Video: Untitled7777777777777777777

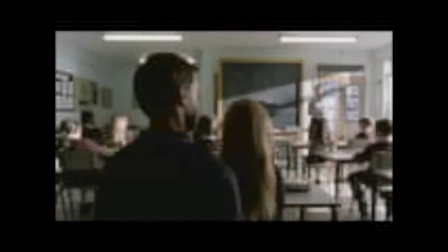0s
Advertising is a form of promotion for a brand, product or service in a specific way to appeal to a target market,
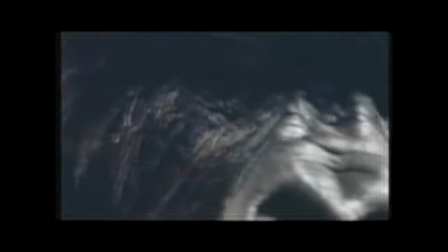8s
either being comedic, serious or sad, etc. It could also be paid for communication.
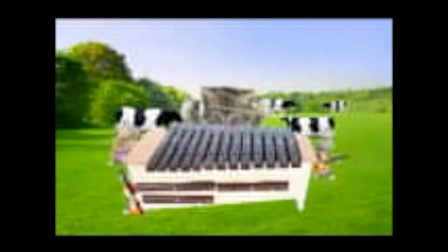16s
Usually, advertising is the company's way of telling the audience to do a specific action,
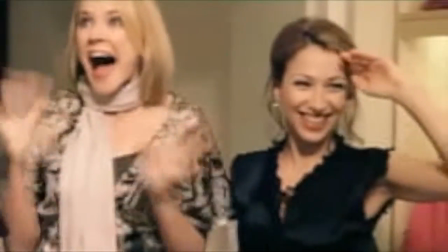21s
which could be to buy a product, to visit a place or to donate money.
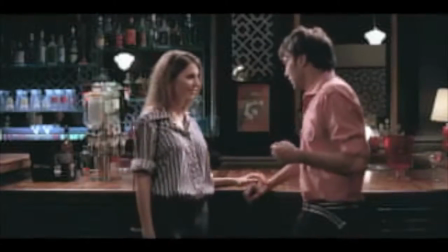28s
Advertising can also come in many forms, being TV, radio, magazines, etc.
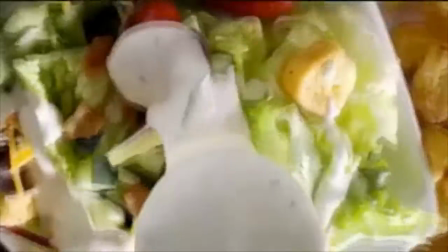36s
Some of the techniques that advertising companies use to persuade you are rhetorical questions,
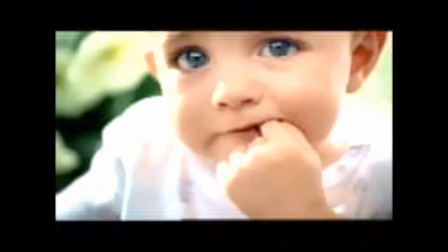43s
emotive language, and repetition.
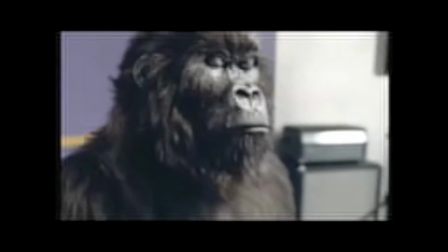47s
The purposes of advertising are varied from company to company, but they could be to gain awareness of a product.
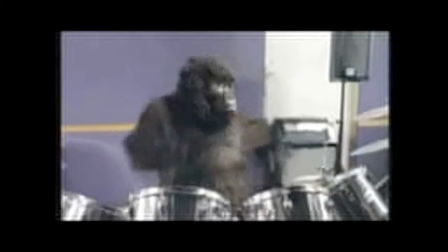55s
It could also be to gain a share of the market. But for already successful companies, it could be to maintain the company's audience.
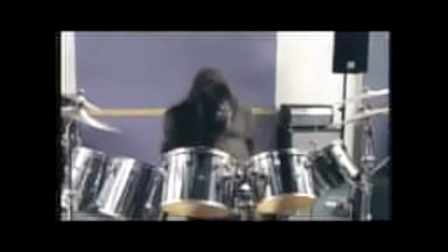62s
Again, the underlying message is for the audience to do something for the company.
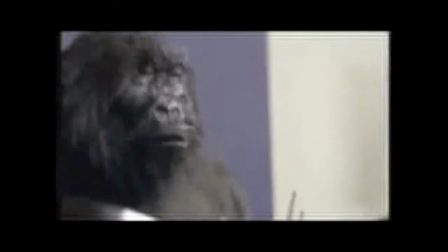68s
To create a successful advert, you need to utilize several different persuasive techniques.
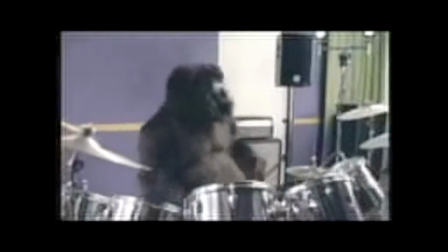73s
Some of these are emotive language, rhetorical questions, and repetition. These devices are used for different things.
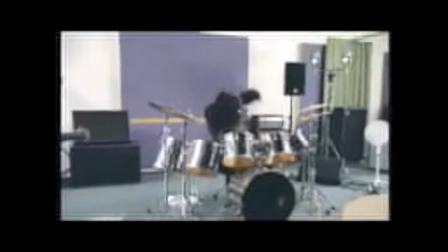80s
For example, emotive language is used to get an emotional reaction out of you to the advert.
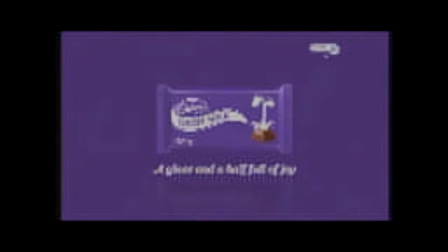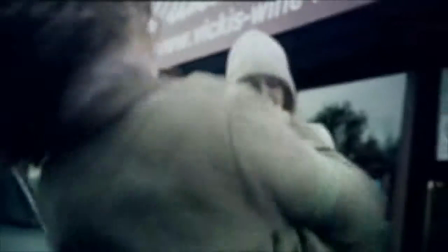93s
This is a Bernardo's advert that uses several different persuasive techniques, but the main one is punishment.
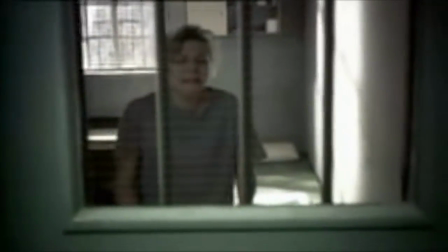101s
Punishment is in Graham Burton's devices of persuasion,
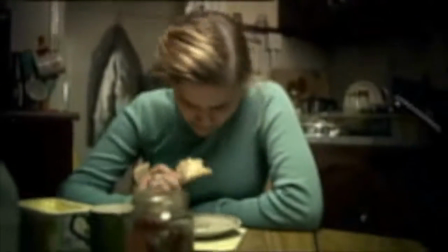105s
is the implication that if you don't do something that the advert says you should, this will happen.
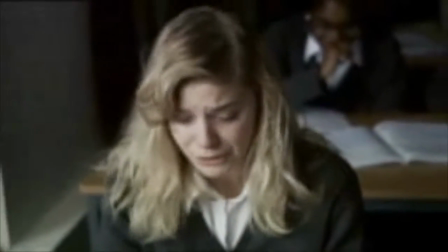112s
One of the ways that the producer brings across this message is at the end of the advert.
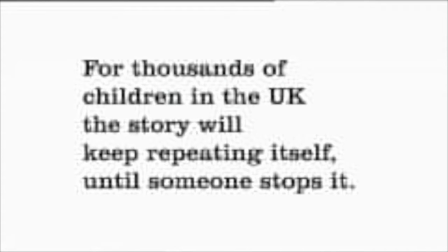118s
If the audience doesn't visit the website, they might feel guilty.
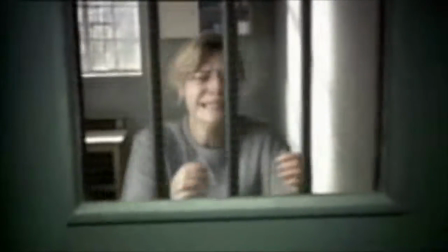124s
Also, the filter that the advert uses is dark and grainy, which might symbolize what a dark future she has,
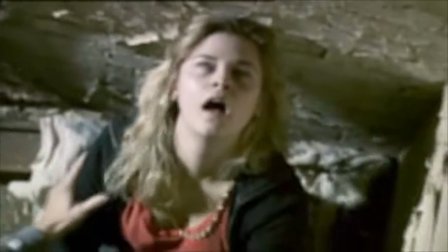131s
therefore further increasing the guilt that you feel if you don't visit this site.
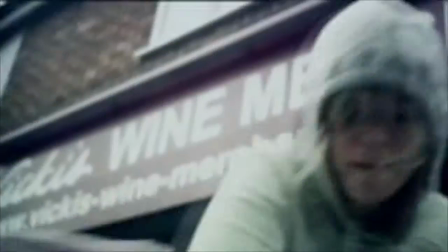136s I don't know what he said. 20 quid. Worthless. He says 20 quid.
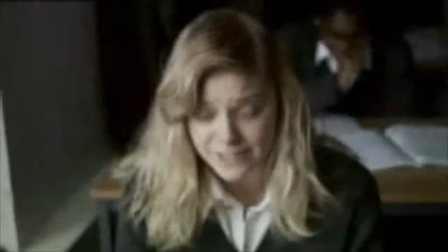142s Worthless. 20 quid. 20 quid. 20 quid.
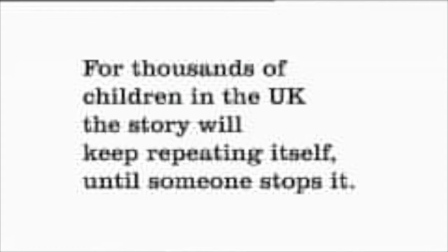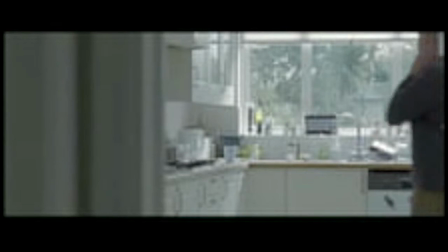156s
This is a fake drug warning advert. It uses several different persuasive techniques, but the main one is punishment.
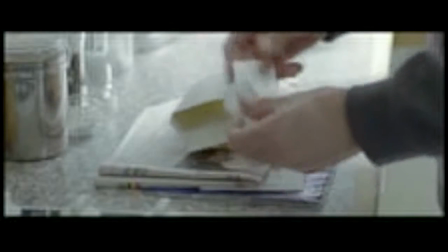162s
This advert was effective because it established a clear tone that reinforces the viewer's feeling of disgust and worry throughout the use of it,
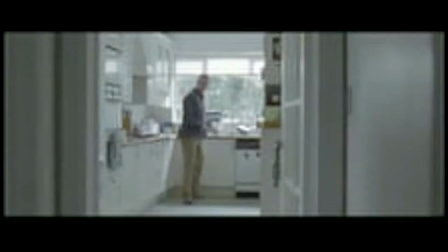170s
because it makes the audience want to visit the site or want to tell a friend or a family member about this advert,
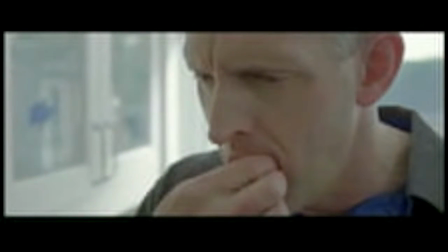178s
because if they don't, they'll feel guilty about not warning people about it.
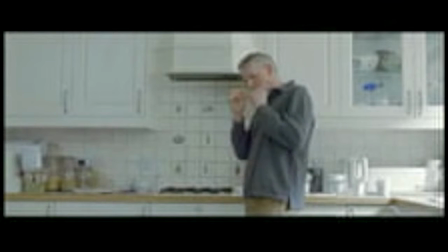183s
Another way that this advert reinforces the shock value and makes you worry about it is by keeping the camera near the face of the man.
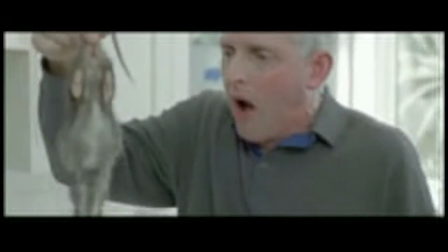192s
From this, the audience will remember the advert and then want to visit the site so they won't feel guilty.
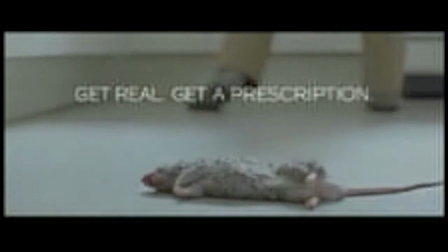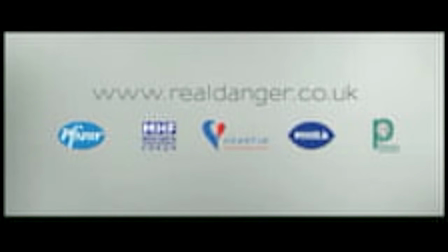This is a Donate to Light advert that uses several different persuasive techniques, but the main one is agreement with values.
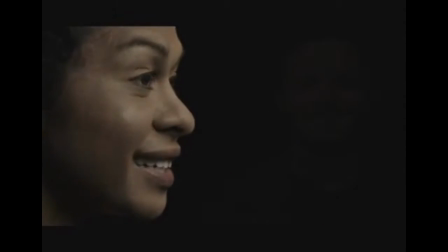215s
This advertisement was effective because the use of close-ups makes it more personal to the audience.
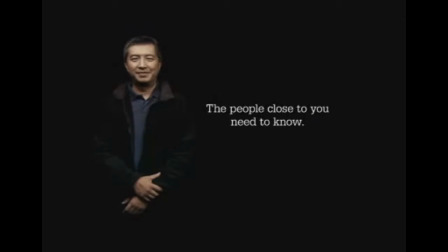221s
It also shows these people smiling a lot, so it's a kind of cause and effect,
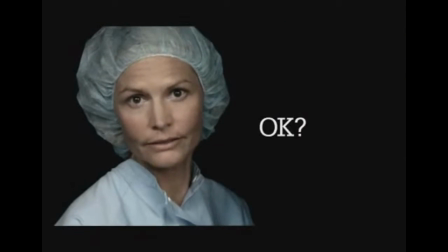227s
because it implies that if you donate, you will make somebody happy.
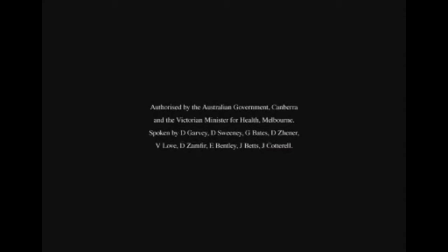233s
Slogan also, the people who are close to you need to know, reinforces this agreement with values. There are several different forms of advertising, which are talking heads, documentaries, realist, narrative, and anti-realist.